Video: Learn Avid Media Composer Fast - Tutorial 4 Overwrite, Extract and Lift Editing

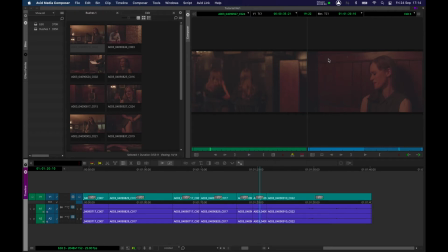(0:00)
Hello ladies and gentlemen and welcome back to another Avid Media Composer tutorial. In this tutorial we're going to be refining the edit further and using some new tools including in and out points once again,
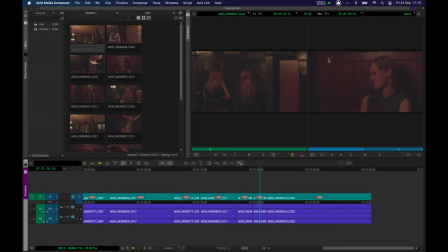(0:14)
overwrite edits, extract and lift. We're working our way towards the end of the scene. We have the couple in the bar who've been sort of flirting with each other and we've now got the woman is now
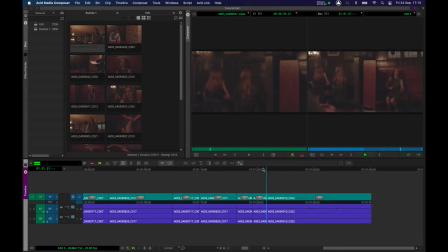(0:29)
accepting the man's invitation getting up and heading over the bar towards him so
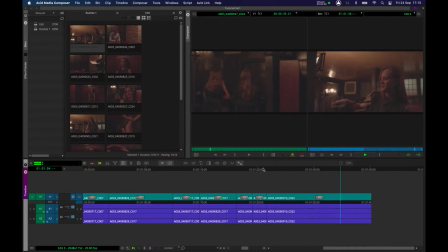(0:43)
good long walking shot over and she joins him there's a big difference between real time and screen time and there's nothing particularly wrong with having the person walking all the way over other than it is
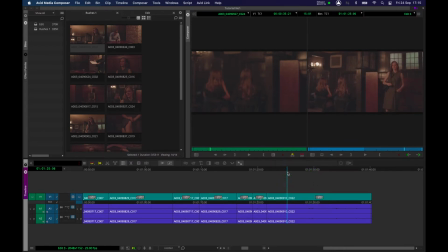(1:00)
really sort of redundant in terms of storytelling and as editors when you start to learn your craft you'll realize that we probably don't need to have an entire walk across a room so we're going to use a few tools to sort of compress
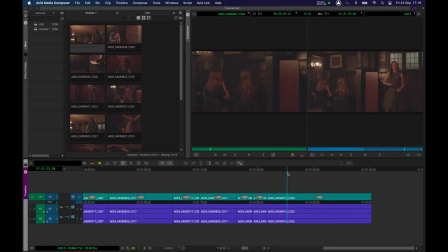(1:14)
time downward so that she actually gets to the table more quickly we are going to start with i think we're going to queue up this close-up here of our actor and let's just have a look at him he's watching her now coming over the room let's have a little look that's
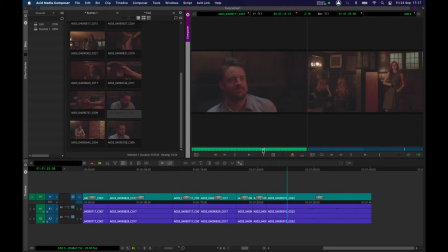(1:32)
good nice performance there I'm going to set an in point and then I'm going to set an out point if you want to remove your in and out points if you're not happy with where they are you can press g and they're removed what I'd like to do now is instead of pressing v to get
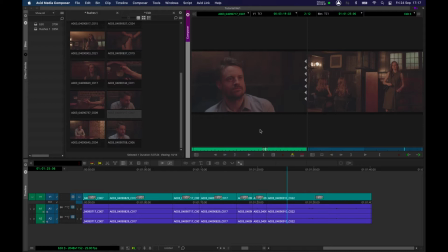(1:48)
this into the timeline which is an insert edit I want to press b which is an override edit and i'll show the difference between the two have a look at the end of the timeline here this is where you're going to see the difference in it let's just queue it up so that's one step two
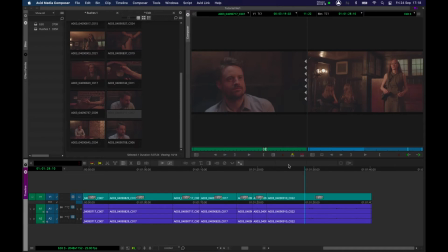(2:07)
steps that's probably going to be enough if i press v the timeline extends in time i've inserted his reaction and the timeline's grown longer so i'm going to undo that and what i'm going to do is press b and again have a look at the time here it should remain about 1 minute 40 if I press
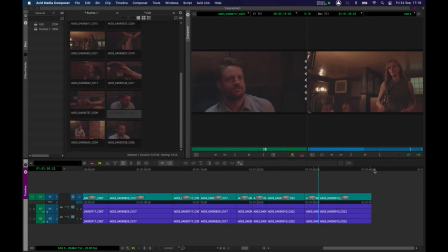(2:25)
B it's overwritten the time that's here and the time has not been extended so we've overwritten that portion of her walking across the screen with his reaction I'll
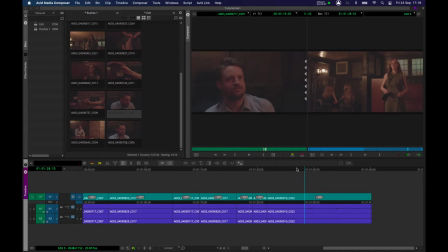(2:40)
demonstrate that one more time if I press V it's an insert edit and it's added time you can see it's gone way past 1 minute 40 whereas if I press B it overwrites the material that's there and we get her across the room
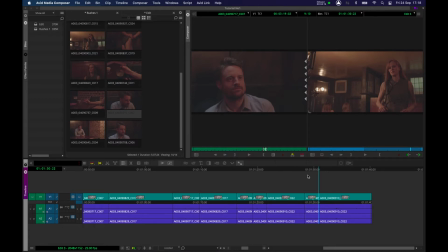(2:57)
a little bit more quickly let's have a little look and see what we've got so again I you know I think we could possibly make an argument to say that we can actually just start this edit with her a little bit closer so I'm going to
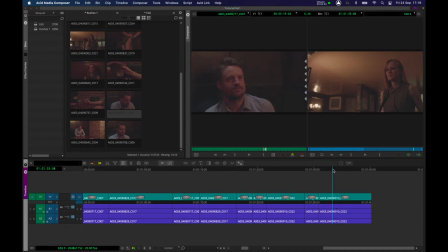(3:16)
show you another method of actually removing footage I'm going to press O to mark an out point on the timeline. I'm going to use my up and down key to go back to the last edit. I'm going to press I, and I've marked an in and an out point. This signifies that I want to remove this bit of footage.
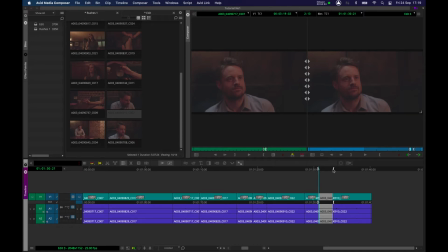(3:35)
So I'm going to press X, and X is known as extract, and it's gone. You could, of course, use Q, which we did on the last tutorial, and you might find that quicker, but some people do like to use in and out. let's now just press J let's play this back and just see what we've got let's
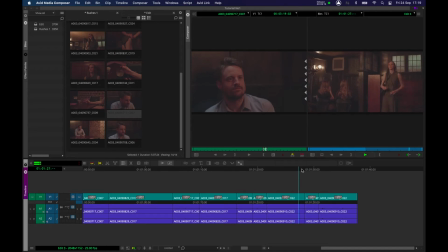(3:55)
see if we can just condense the time a little bit I think we have yeah